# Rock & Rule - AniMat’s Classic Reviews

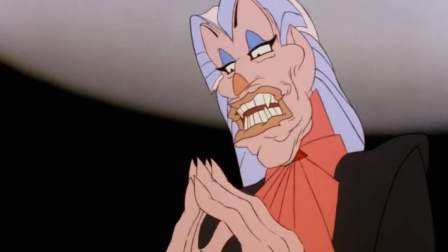Oh, I'm sure you're into reaching new levels of consciousness.
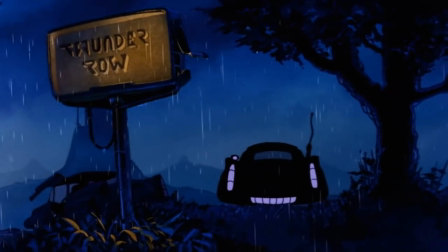But enough about that little weird thing. Let's get on to the background, which looks like a dirty mess.
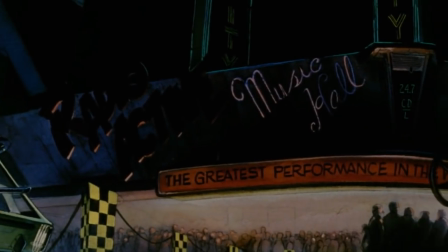Oh, don't take that as a bad thing. That's what the crew was aiming for.
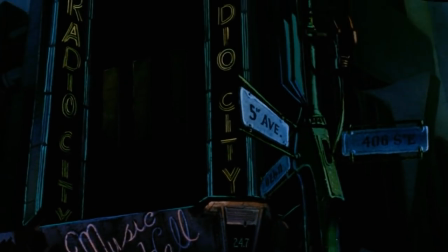The places that the characters go to, like Hometown and New York, feel more like a toxic area.
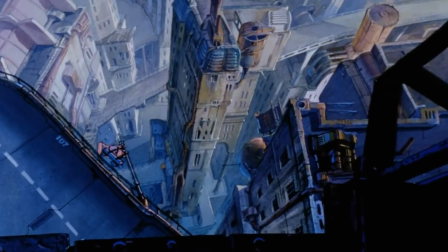A place where you'd most likely meet someone that's really shady, or you question how healthy the air is in there.
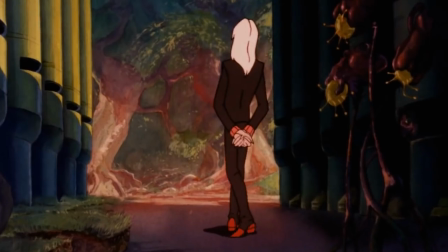In contrast, you have Mock's place where it feels cleaner, high class, and everything is more in order with more use of color.
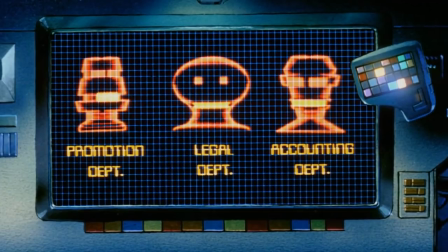Also, considering that it is from the early 1980s and is heavily themed with music,
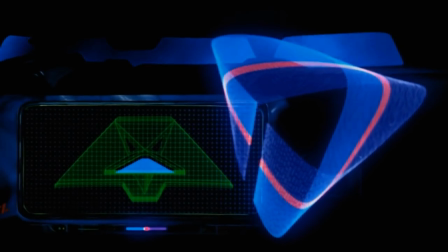It does have its music video tendencies and use the latest technology at the time, which in this case is computer animation.
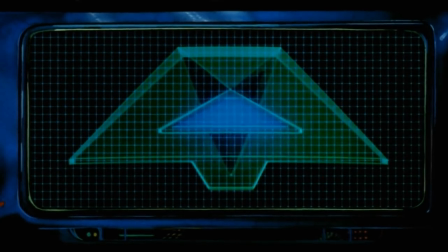Luckily though, it knows how to work within its limits. But then you have the designs.
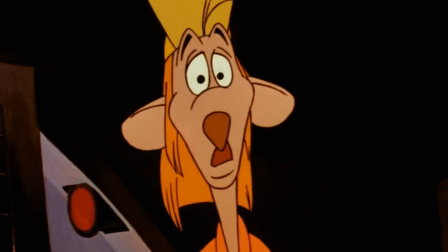What it's trying to go for is kind of something like out of a Disney cartoon where everyone is this
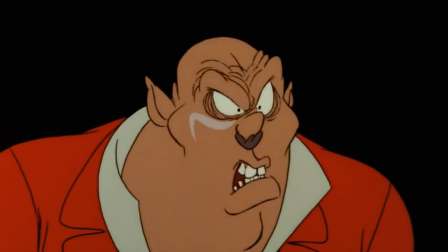animalistic humanoid where they either have big ears and a muzzle, or just the tip of their noses are darker.
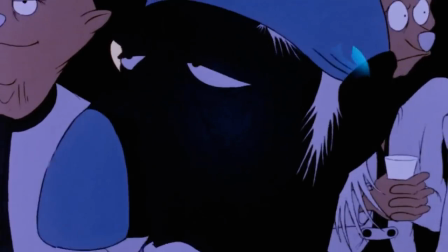On their own, they do look well done, and it's great how the movie has a large variety among both the cast and the extras.
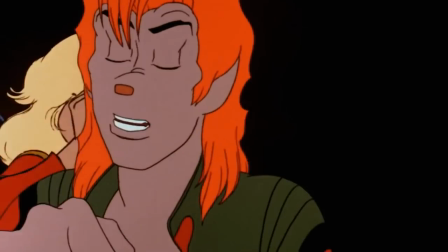But it's hard to feel like it's a good idea for a movie like this.
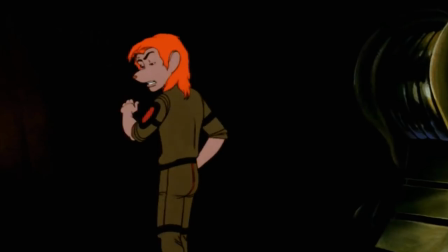I mean, this is a film that's mostly trying to be serious and the characters are moving in a realistic manner.
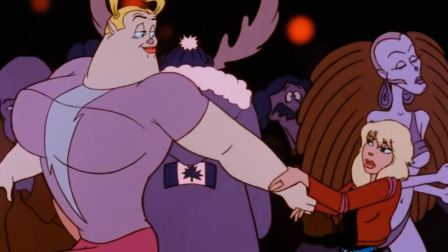But then you have this design that looks more like a cartoon and it feels like it just doesn't fit.
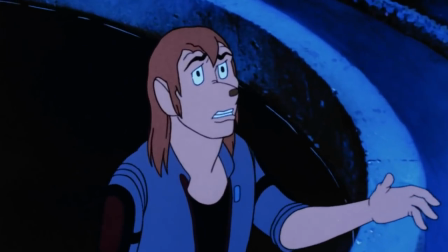Not to mention that the more you think of it,
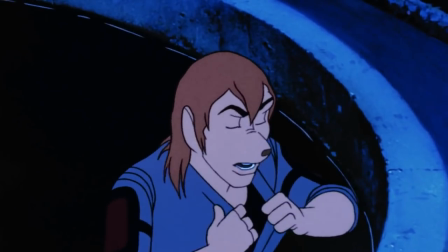the less reason there is to have the characters look like anthropomorphic mice and dogs instead of, you know, just humans.
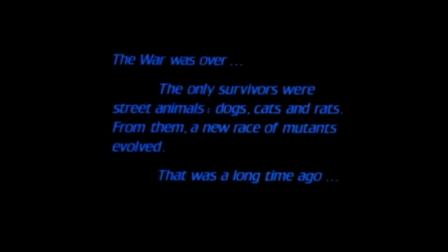I mean, sure, the American version does give a good explanation at the start,
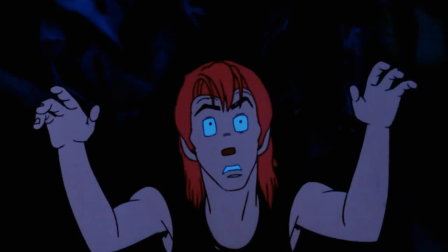but with the original Canadian one, all it could say is just because.
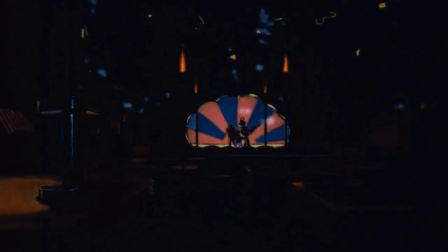But even with that, it still doesn't change how the animation is strong with what they got.
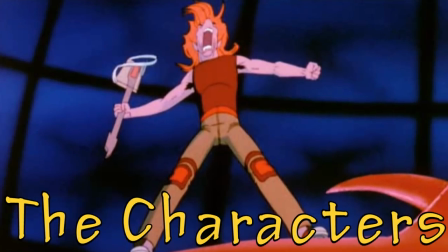The characters.
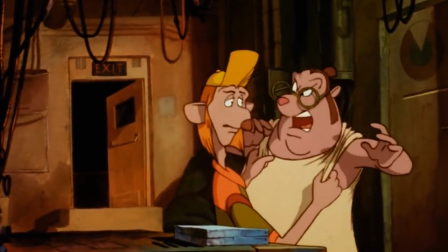You really do have a massive mix of some characters that you could enjoy and some that can make this movie hard to watch.
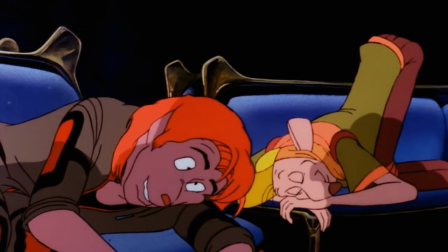Allow me to start off with the better characters that are actually not from the band, but actually on the opposite side with Mock's area.
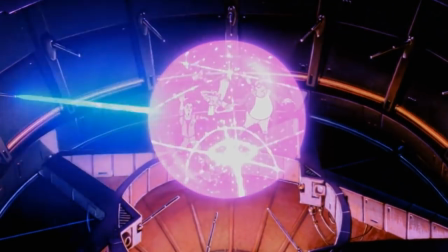Starting with Mock himself, he is a devious artist that knows what he wants.
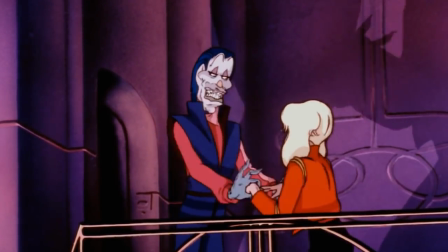He knows how to put on a show, either publicly or privately,
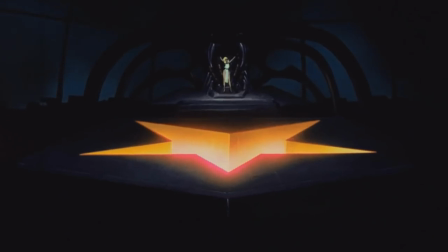but also can't really hide his massive need to accomplish his goal of unleashing this demon for the name of Mock to live forever.
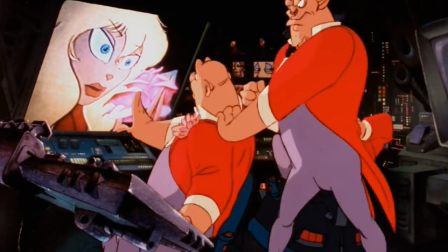Along with him are his bumbling assistants, Zip, Toad, and Sleazy.
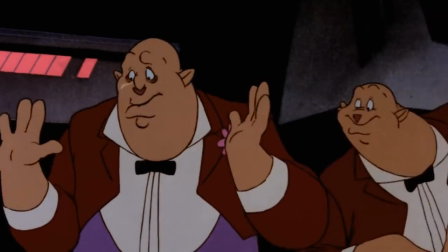In a way, they are your typical dumb evil sidekicks where they have more muscles than brains,
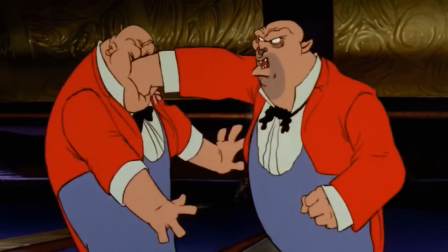but you have also the good-hearted one, the mean one, and the more serious one.
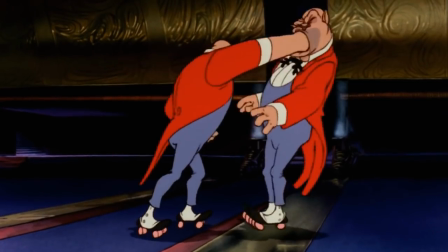But they are still fun to watch, since they do add a bit of classic comedy,
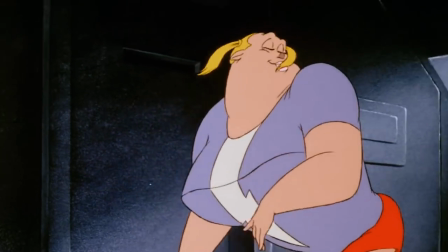and even their sister Cindy can add some enjoyability when she would be with Angel.
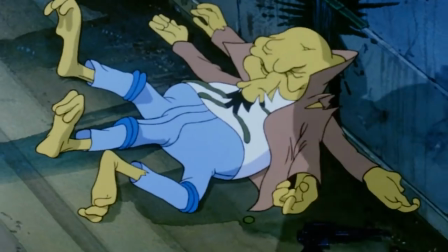Bless your gap! This is the hottest anti-gravity club in the city, you know!
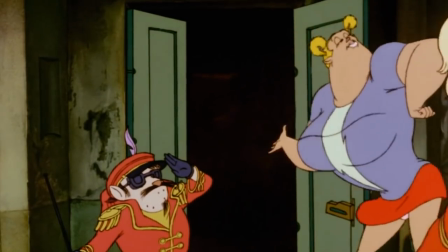But you let mutants in and it spoils everything, know what I mean, honey?
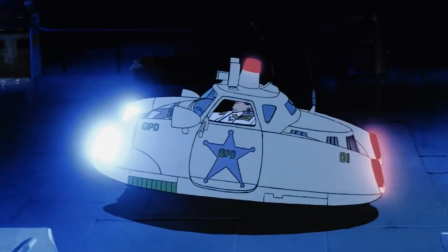But then you have the band, and let me start off with the worst thing from this film, Omar.
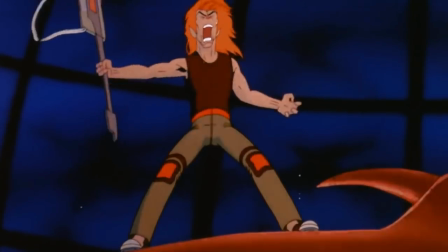Wow! It actually takes a lot of effort to be this much of a despicable jerk.
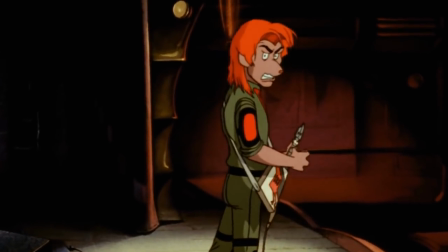Throughout the film, he's just absolutely selfish, forcefully puts himself as the leader of the pack,
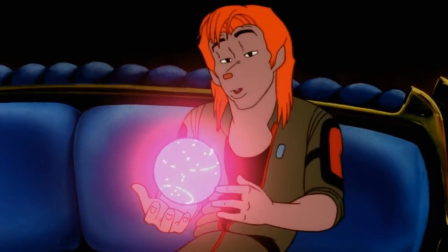often walks away when the band really needs him, and there are a lot more times when the villains have the upper hand over him than him being useful.
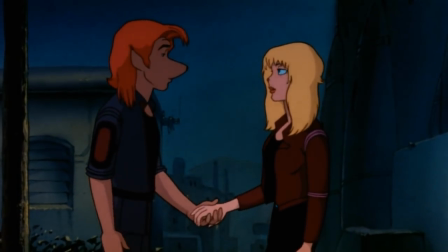The only indication why this movie is telling us to root for him is because he loves Angel, and that's it.
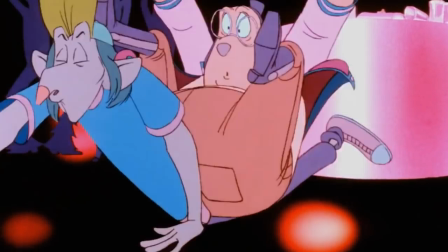And the others don't really offer anything special either.
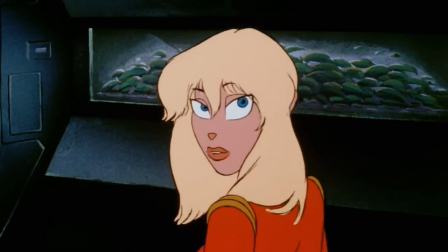Dizzy is the brains, Stretch is the goofball, and Angel is the strong, good-hearted girl that's also a bit of a damsel in distress.
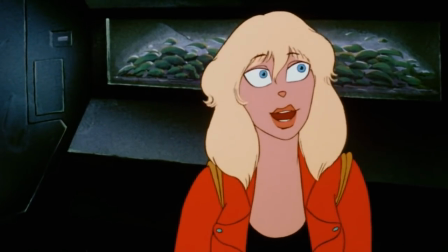And that's the biggest problem about these characters.